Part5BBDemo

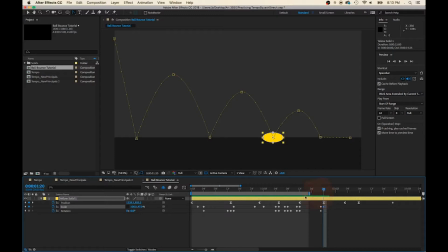39:37 That may be too much of a squish. That's not a bad squish. And then we'll come out of the squish
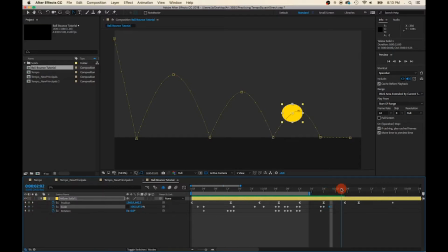39:58 into roundness. Very subtle there. And then it's not going to squish at all here because it's totally out of energy.
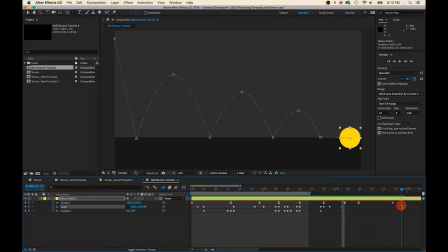40:17 It's going to roll away. Extend that out so it leaves the frame. So let's see how that looks.
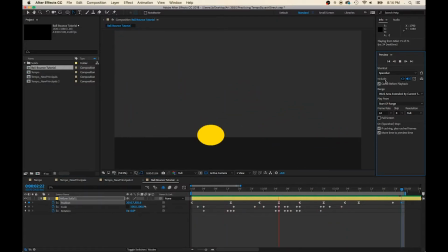Okay, as I watch this,
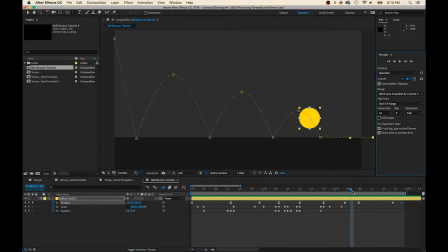40:55 it needs to move faster. So from here to here, I'd like to increase the tempo.
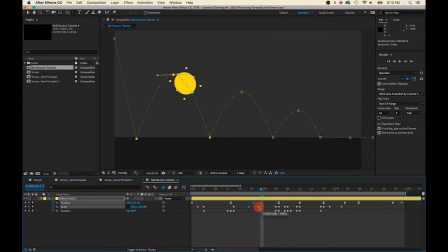41:11 So to do that, I just click this set of keyframes here and move it down the timeline so it speeds up. Yeah.
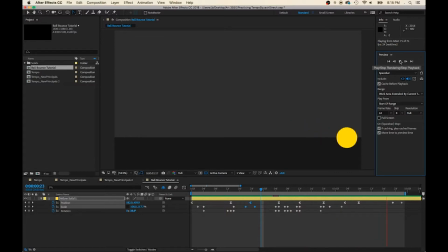I think we'll make this happen a little sooner too.
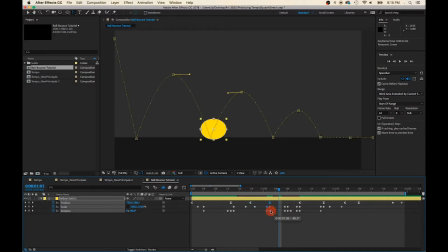Moves a little quicker. And as it's losing energy, it's going to take a little longer to get up to the peak.
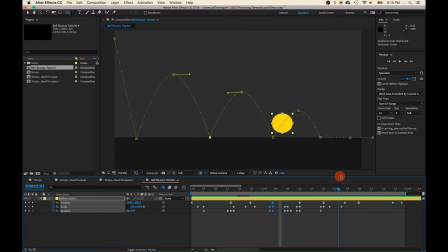I don't need this keyframe here.
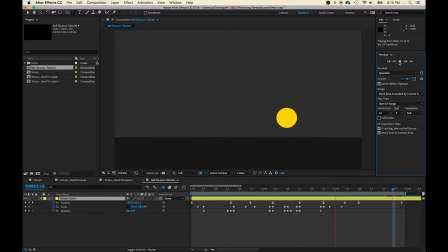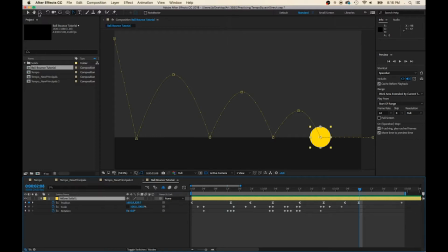42:36 You know, I think it's going to need another little bounce right in here. So let's add another peak. Very small one.
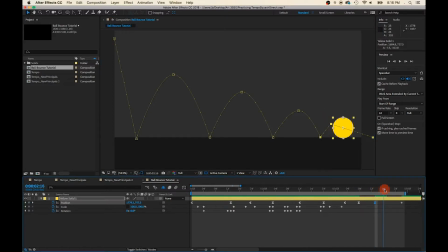And remember, we just need the
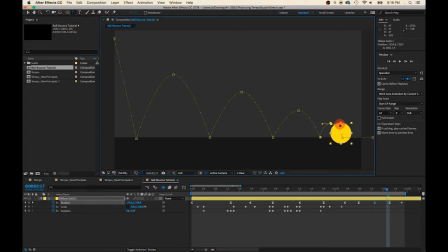43:07 convert vertex, stretch it out into a nice curve. Let's see how that looks.
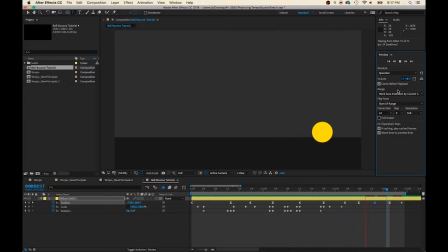I think this should go a little quicker.